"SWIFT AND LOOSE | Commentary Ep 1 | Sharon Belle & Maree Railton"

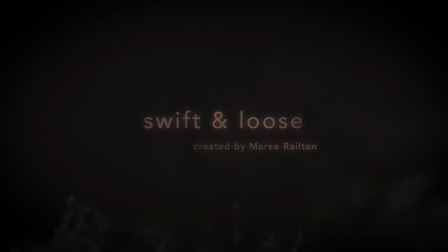Hello Detectives! Welcome to the very first episode commentary for Swift and Luce, Episode 1, A Wolf at the Door. I'm Marie Rylton, I'm the creator and animator of Swift and Luce. And I'm Sharon Bell, and I play Harley Swift. Great. A little mysterious intro.
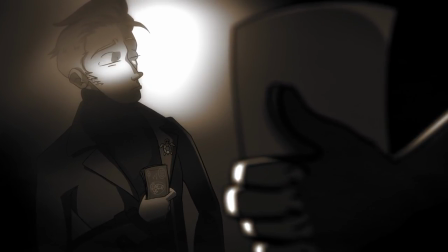Oh, I love this because this is something that, I mean, I read the script a few times before I started,
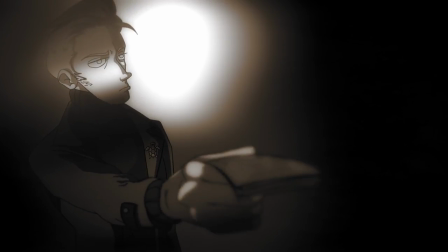a few times, many times before going in the booth, but this, I didn't have any lines for this scene,
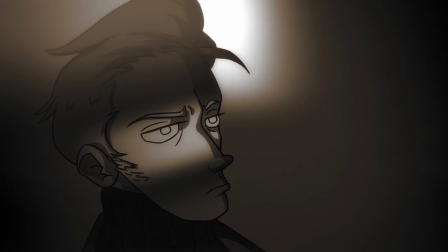so I kind of forgot about it. So when this came on, I was so pleasantly surprised.
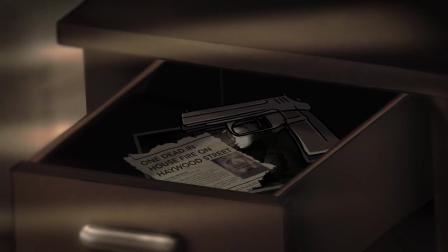It's so creepy. For sure, yeah. I think it's changed a fair bit as well from what it originally was in the script.
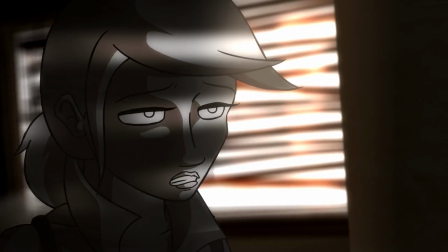um every day in every way also in this line i probably
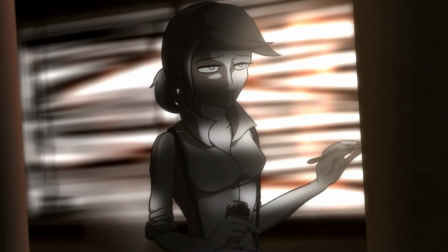said this line like 50 million times i remember there was like like just
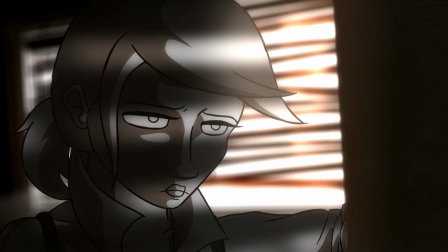five straight minutes of you saying this line oh my i mean i that's probably the only the only thing right where i was like you know if i
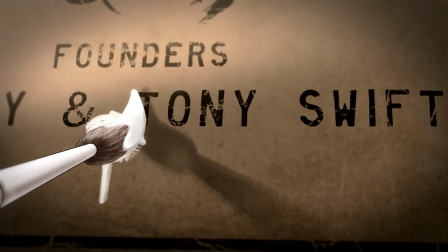if i never say this ever again i'd be okay it's a difficult line to say too because it's it's like the main mantra of the show
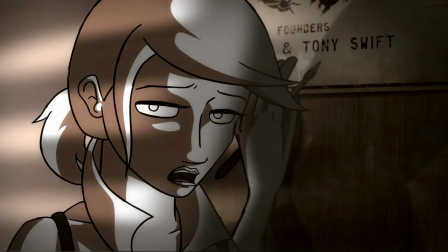so it it has to have that kind of meaning for
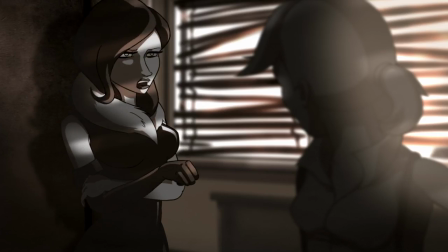harley but yes i can imagine it would have been pretty difficult to deliver and like saying
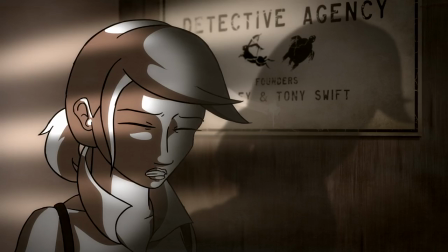it differently every single time was yeah a challenge good job anyway it worked out well
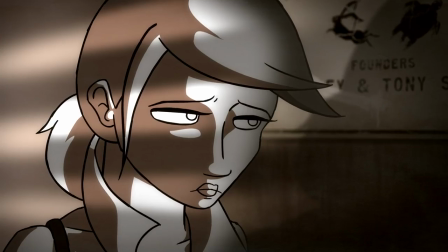oh i love the little pictures on the sign i loved that
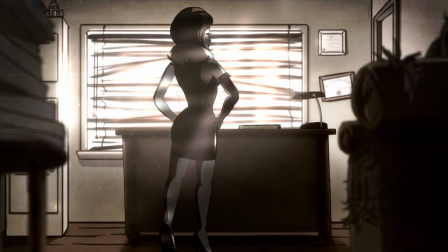oh so sassy I remember showing this episode to my friends and they
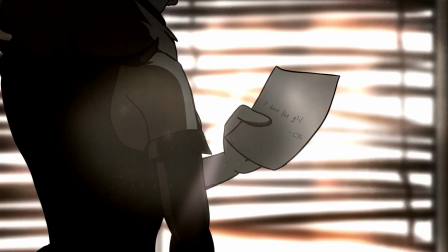were like oh my gosh who is this woman and I was like right
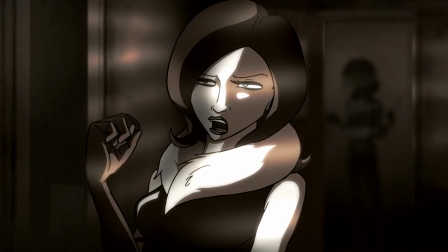if you guys listening at home notice every time every time Wolf is that
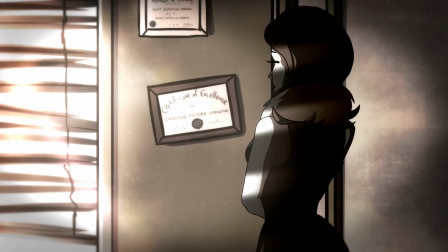swift detective she always barges in like she's never invited in she knocks on
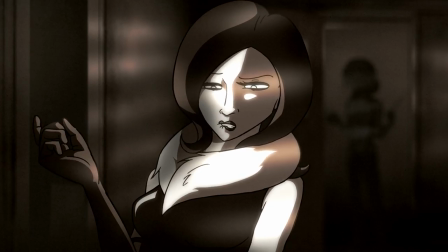the door like twice but both times as soon as Harley answers she barges straight in
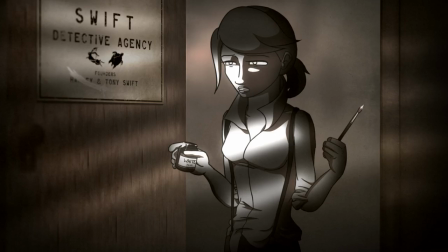yeah I think it's an interesting character note it's not something I planned but it suits
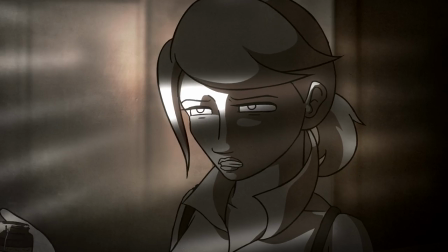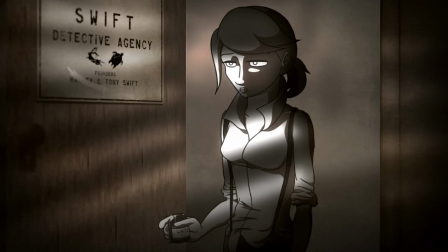also that sign in the background the certificate of excellence crooked picture that I didn't notice my friend noticed he's an animator and I was like
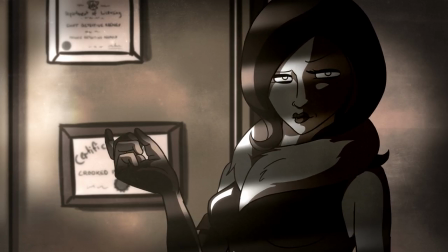yeah it was a great little find
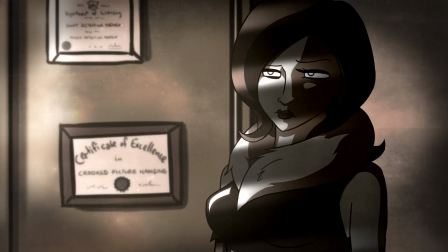there are easter eggs all through this show if you look really closely particularly if you've got like a really good monitor
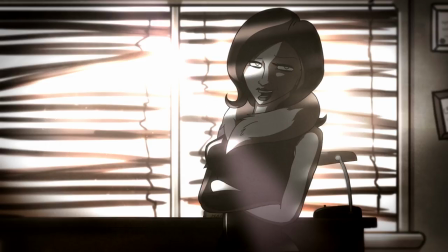because there's a lot of things that are like very very small that i put in yeah just while i was like painting backgrounds i was like yeah i may as well write something it's classy
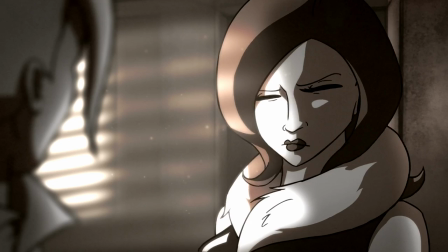so yeah exactly also this music in this episode is just absolutely perfect it's just like wow wow it's
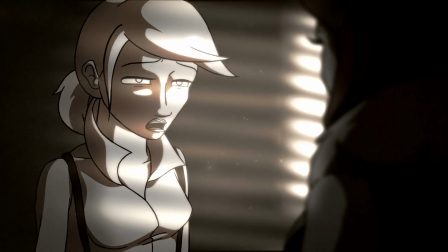like sexy and like mysterious detective music it's great yeah the
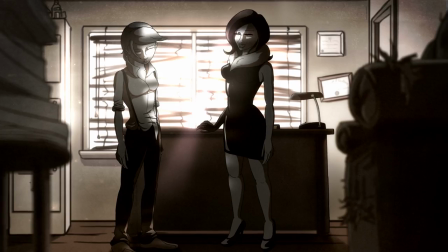little floaty things in the air it's so perfect
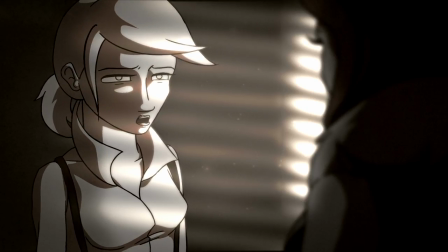yeah the dust it took me a while to kind of figure out how to get it
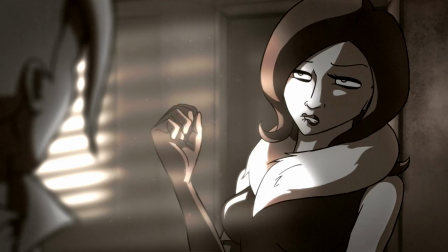just subtle enough the kind of idea I had with the visuals with Swift and Loose is always to
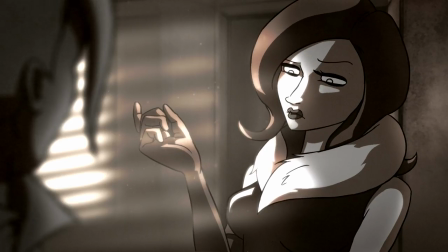be inspired by noir to have that sepia look but also with kind of an overtone of sparkly,
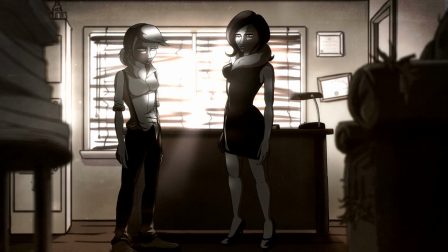almost like fairytale ish quality so the dust particles are kind of like sparkly almost
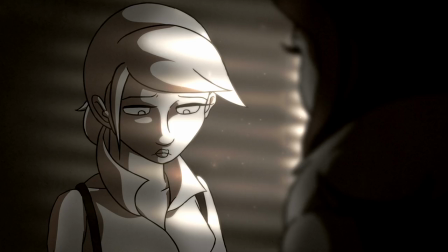yeah I don't know I'm happy with how it turned out kind of
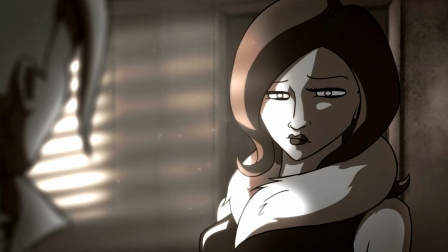gives it a bit of a magical quality to me yeah yeah absolutely